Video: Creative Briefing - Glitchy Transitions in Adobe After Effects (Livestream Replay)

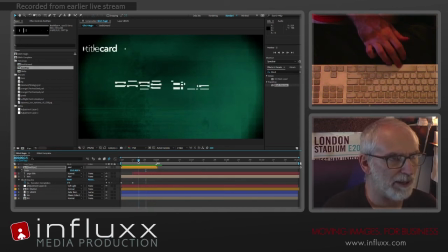It runs a little long, so I'm going to bring that out to about a few frames after the block dissolve transition has occurred on the text layer.
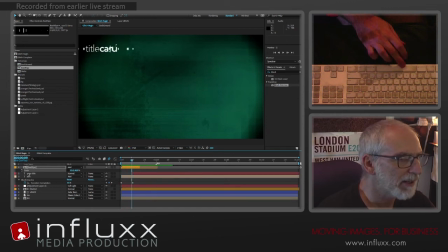And I might even bring the text in a couple of frames so that we have the few pixels of that leading us into the transition.
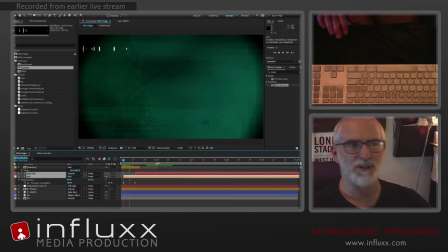So by making the text transition start after the box wipe, the sort of pixels, that will
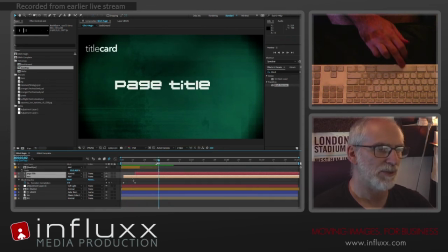smooth it out a little bit and lead us into, let's see, I
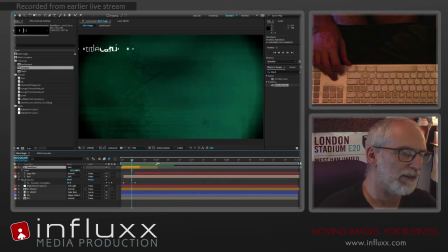think I'm going to make that Y a little taller. Yeah, I could afford to be a little taller. And maybe I'll
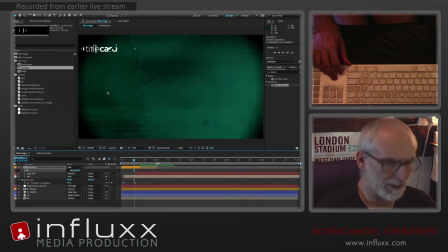make it a little less wide as well, and bring the position over there a little bit. Okay, so I think that's okay. I'm going to duplicate that layer, and
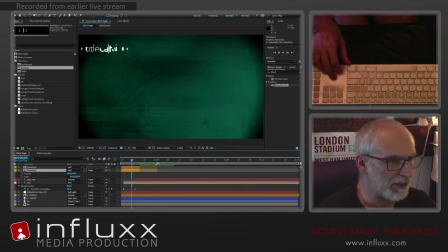I am going to make the scale on the second one a little smaller. Maybe I'll offset it a little bit.
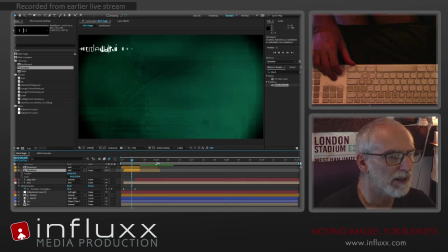And scale this even smaller in this direction. And what I think I'll do, I will set a scale keyframe at the beginning
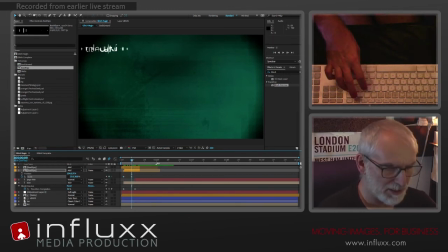and round about the middle, Option S, and go to the out point, Option S again, and I'm going to make the scale on the XY, on the Y, very small as it comes in and out.
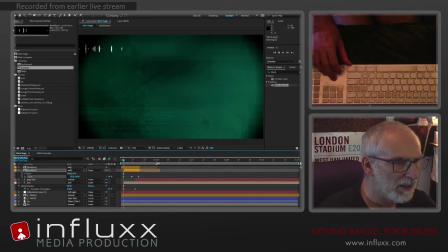So if I turn the first layer off, what you can see is it gets small. Let's turn the text layer off as well so you can see what's going on. So it starts small and then gets bigger.
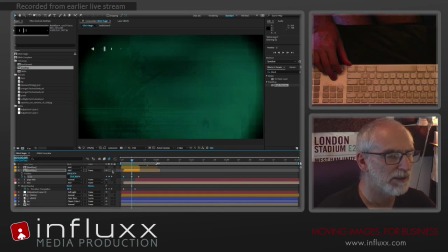Let's make that a little. How tall is that? Yeah, okay. So what it's just adding an extra bit of grittiness in the center lines. We've got this larger texture
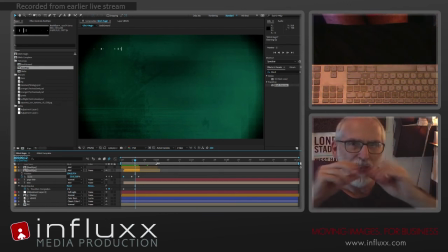of pixels kind of fluttering in, and in the center I want to add a little bit more density. So I've scaled it down a little bit and animated it over time to sort of grow. So if I turn these layers back on, let's see what that looks like. And I think maybe
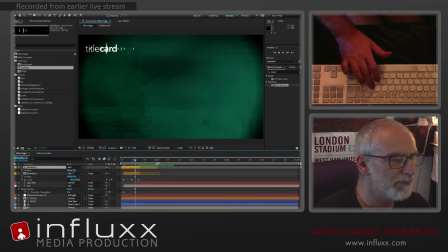I'm going to shift that over again just a little. Let's see how that's looking.
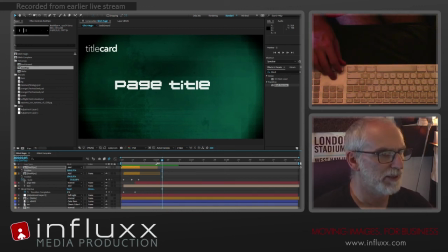Okay, that's not looking too bad. Happy with that. It's gritty and choppy, and it's the effect we're after.
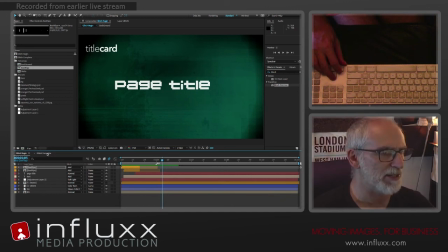So we're running a little long here, and this is really, I just want to focus on a couple of techniques.
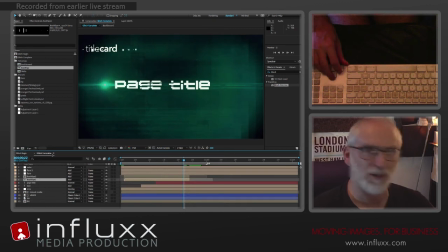I don't want to make this a complete dissertation on this this project, but I will. Let's copy and paste.
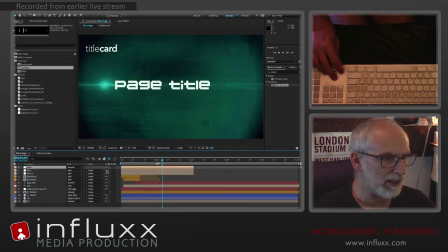I have, and let's take a quick look at what we have here. I have an optical flares on here that just sort of has some of the flickering, and it animates in brightness.
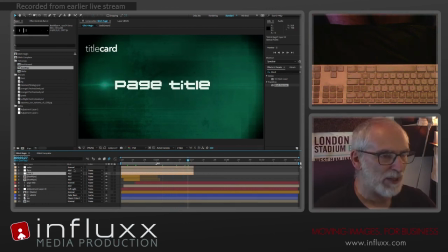Let's, is this 2 seconds? That's 2 seconds, yeah. So let's trim this comp down to size.
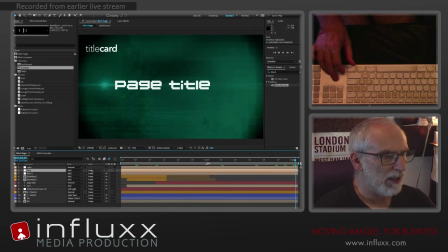So I have two flares, one slightly larger, one slightly brighter. Again, just to add a little bit of density, and you can see it just adds that center streak across the middle there.
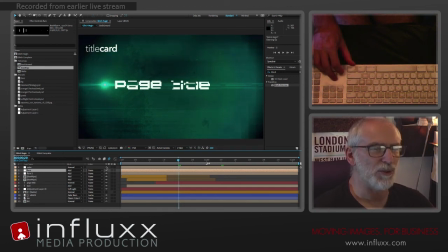Then I've added a little color correction just to blue it up, reduce the contrast, and soften the overall look, and add a little glow. Make the text edges are quite sharp, and just by a very slight glow, it just kind of
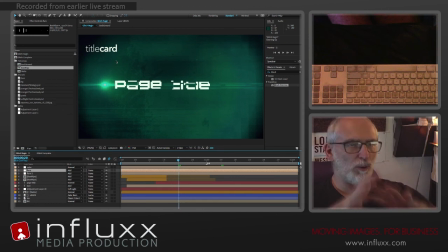burns, blends, it unites the whole page so that the text feels part of it rather than an element sat on top of it. So that's basically the look.
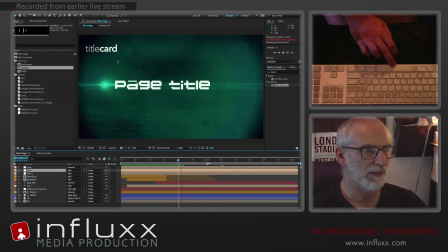So get this to play through real quick. Oh. All right, so that's that. I hope you found something useful. I think the main thing is the using the expression to create something random, which helps make things choppy and glitchy. Using the block dissolve helps, and with the mosaic to create the background, the block dissolve and the mosaic, so you can create like a sort of choppy, blocky textural element, so that you don't have like a static background. It hasn't got to be overpowering and crazy. It's very subtle, the treatment we did to the background, but using the block dissolve again in the text transitions, incorporated with like a the boxy graphic element, helps create something that's got a bit of grit and energy, especially with the pacing. When it's really fast and flickery, it has a certain amount of energy in that transition. All right, well, thanks for watching. If you have any questions, if you're watching this after the live show, if you're coming to the replay, definitely ask any questions, and I'll answer them in due course. I will try and be a bit more regular. I was a little bit unwell the last few days, so I wasn't able to get on in a few days. So I'm back, and I'm obviously going to try and do these ongoing and try and explore other areas of creativity, and hopefully you find something useful out of them. If you have any suggestions, an area you'd like to look into, then of course by all means comment on any of these channels here. And other than that, I will see you in the next one. Thanks for watching. See you again. Bye.